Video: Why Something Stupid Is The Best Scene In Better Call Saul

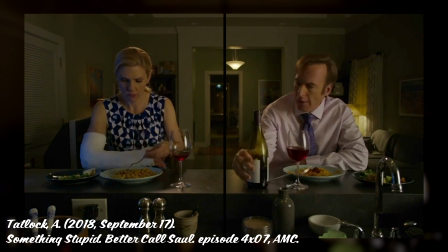Note that the division in the screen is still present even though these scenes are both individual shots, which shows their emotional distance despite being physically close to each other. The fact that in both of these shots, Jimmy and Kim move through the boundary tells me that they want to be close and are trying to connect with each other, but their respective work is keeping them apart.
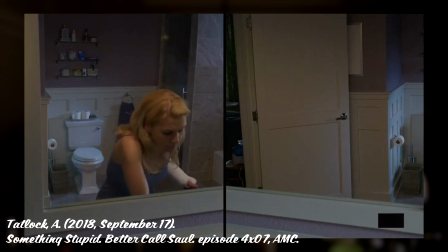After this, we see another teeth brushing, this time starting with just Kim on her own on the left side, and Jimmy entering on his own on the right later. Again, Kim starts first. This could just be read as her needing to start earlier because she has so much to manage in terms of Mesa Verde business,
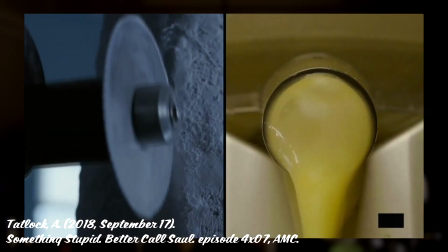or it could foreshadow that she'll eventually be the one who's the first to inspire the grand scheme to end all schemes in Season 6.
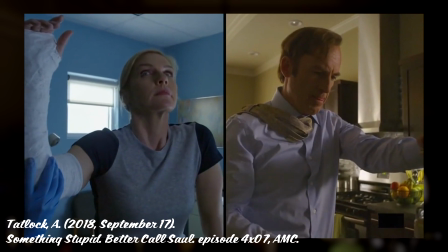This shot is also the start of the quote, second act of this montage, where we see many of the shots from the first half repeated but with the two of them drifting even further apart.
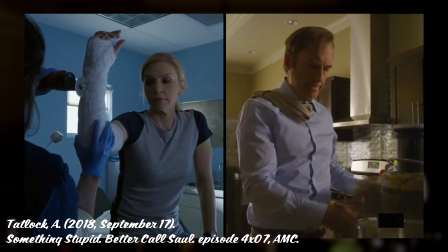Kim gets her cast removed with an almost bored look as Jimmy makes a fresh cup of juice.
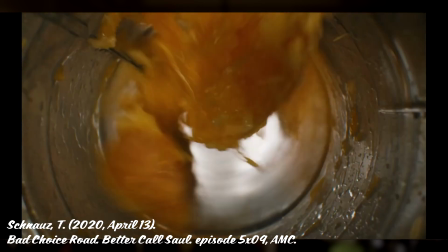The juicer is later used as a symbol of Jimmy's trauma in Bad Choice Road, and it being used here once again shows the dichotomy between the two of them.
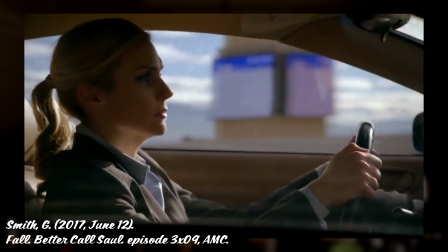Kim goes through the motions absentmindedly even though her cast is a symbol of a scary accident that, given the situation, could have ended in a much worse way.
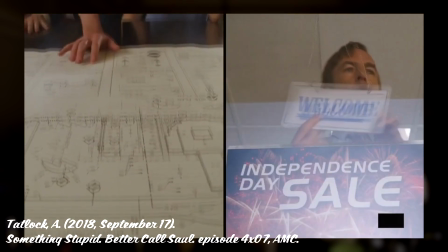Kim's cast removal, plus the shot of the 4th of July sale sign, also gives the impression of time passing.
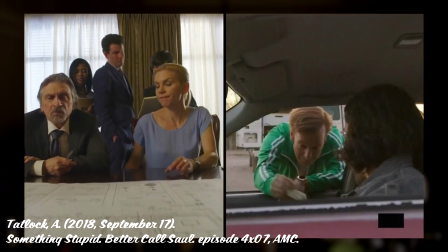We then get another scene of Jimmy and Kim at their respective jobs. While Kim works on floor plans for her new Mesa Verde branch, Jimmy and Hugh will sell more drop phones.
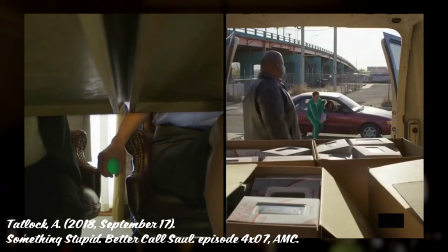As the camera pans to beneath the table, Kim is shown squeezing a bright green stress ball. This has three meanings, I can surmise.
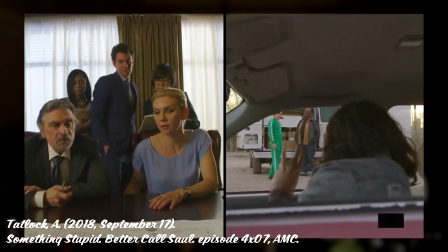One, she's squeezing it with the same arm that was broken before, which paired up the removal scene from before,
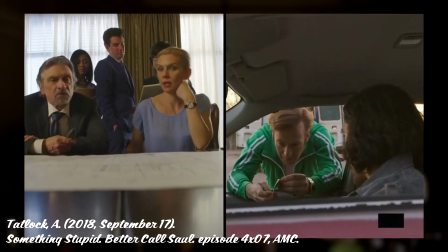shows that Kim saw the cast as, like, an inconvenience that slowed down her work,
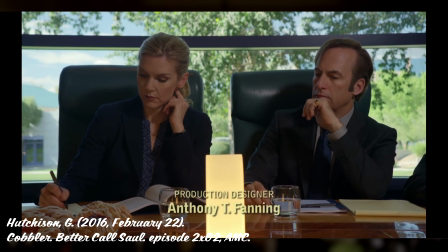if anything. 2. The pan under the table here is the same style as in Season 2 when her and Jimmy would play footsie under the table at HHM, which leads nicely into 3.
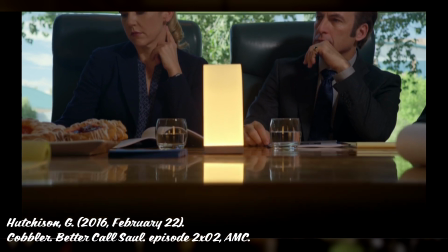The ball is the same color as Jimmy's jacket here, which indicates that Jimmy allows Kim to de-stress.
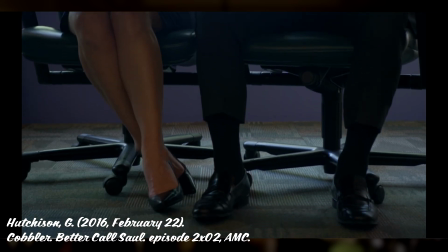The ball and the camera angle show that she yearns for him in the simpler times they could have together, when she can unwind and forget about the strict, by-the-numbers stress of Mesa Verde.
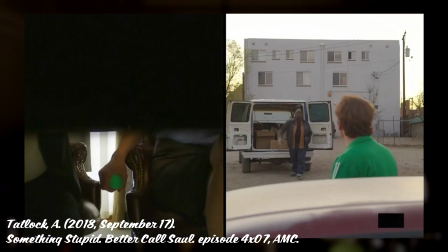But with Jimmy equally absorbed in his work and by proxy blurring the lines between Jimmy McGill and Saul Goodman more and more, that's not an option for Kim.
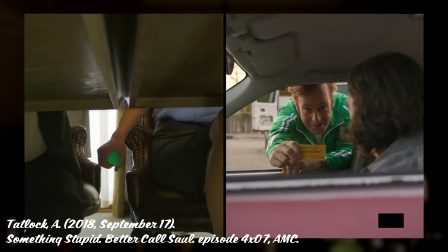So instead she copes with her loneliness by taking on pro bono cases at the Albuquerque Courthouse.
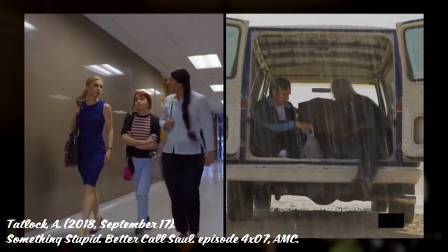Notice that all of her outfits here contain an element of blue, which is the visual shorthand telling us that she's trying to connect with her roots that made her love practicing law to begin with.
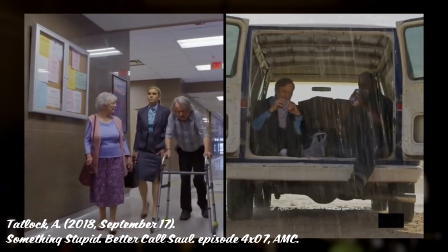Blue is the color that's tied to the main legal characters in the show, such as Howard, Kim, and Chuck.
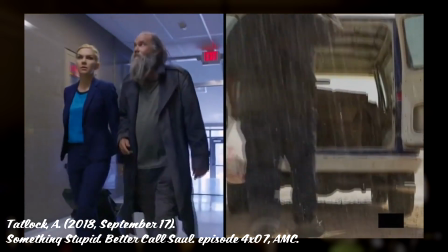Jimmy meanwhile is shown eating lunch with Huel, which I just think is sweet.
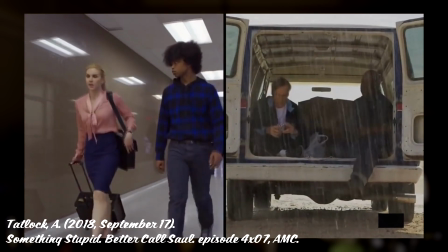We rarely see Jimmy with any companionship besides Kim and Better Call Saul, so it's sweet to see him connect with someone besides her.
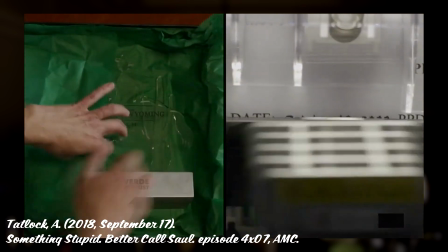Kim receives another trophy and indifferently puts it up, another reminder of her back-breaking workload, and Jimmy completes another session of PPD.
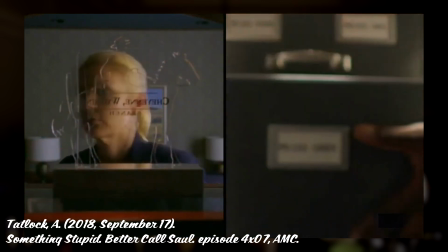We're then shown more parallels to the first act. Now, Jimmy and Kim are both resting, but not even in the same frame.
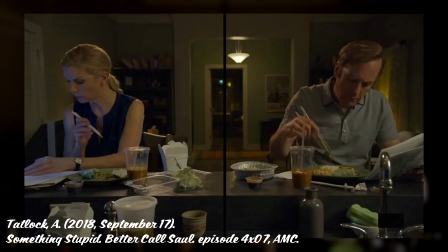And when they go to eat dinner together, both of them are busy at work and not even acknowledging each other's presences. No wide refills or gentle nudges this time.
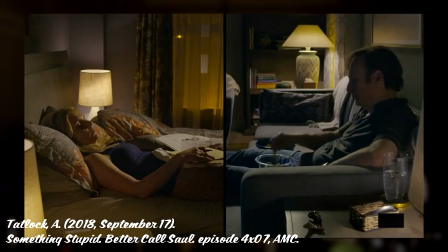Notably, the shots also pass by faster than the initial ones, which shows that at this point they're just going through the motions.
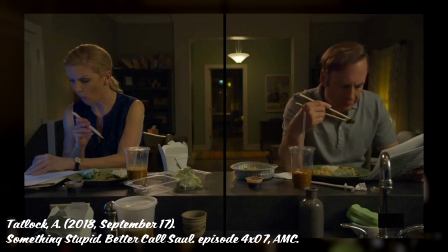Each day blends into the next and neither of them are stopping to appreciate the sweet little things they do for each other, like fill up the wine glass or make juice in the morning,
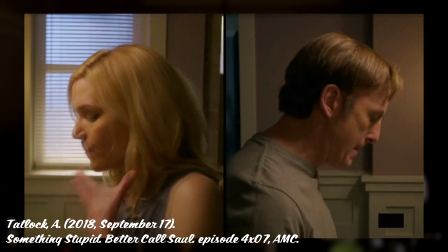brushing their teeth again but now the shots aren't facing each other, as opposed to the other shots where both shots were slightly angled towards each other.
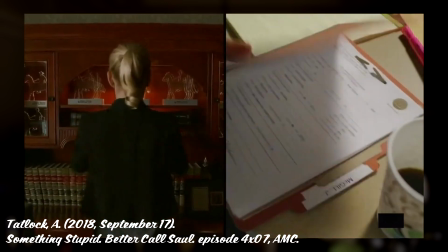Finally, as Kim receives her final Mesa Verde award and Jimmy finishes his PPD, we're shown one final shot of the two of them apart, Kim with her working a late night at Mesa Verde with the blinds invoking imagery of prison bars,
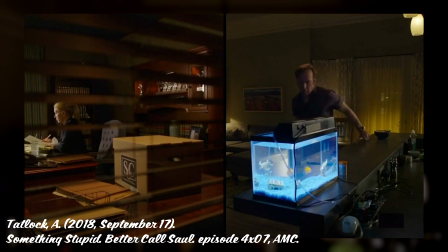and Jimmy eating a lonely dinner before feeding his fish. Notice how the shots aren't reversed here, and the cameras aren't facing each other. And also notice the parallel imagery between the box of Mesa Verde files and the fish tank. The fish are a symbol of Jimmy's internal goodness.
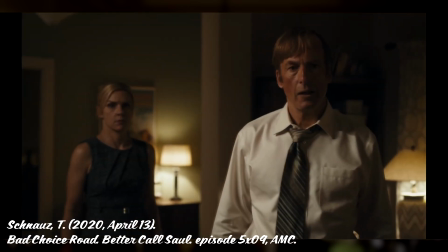Take the scene where Lalo and Kim face off in their apartment. Lalo taps on the fish tank, Jimmy tells him not to, but he continues to harass them before Kim stands up and tells off Lalo.
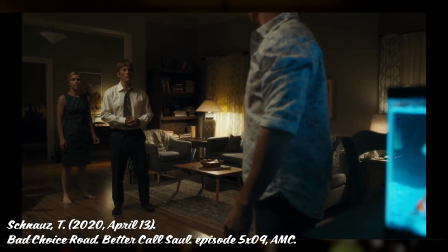It's funny, Jimmy has hardly any qualms with carting around cartel drug money, but he cares for these little creatures so delicately.
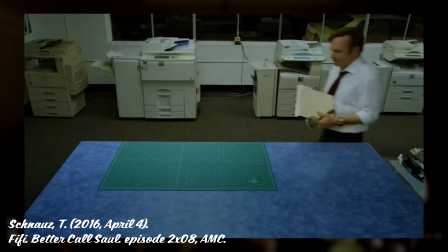The Mesa Verde box, meanwhile, represents Jimmy's luring of Kim into his lifestyle of trickery.
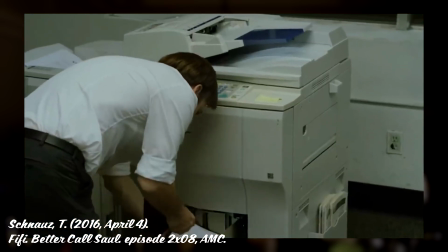Recall how he tampered with the box of Mesa Verde files in Chuck's house to win Mesa Verde back to Kim.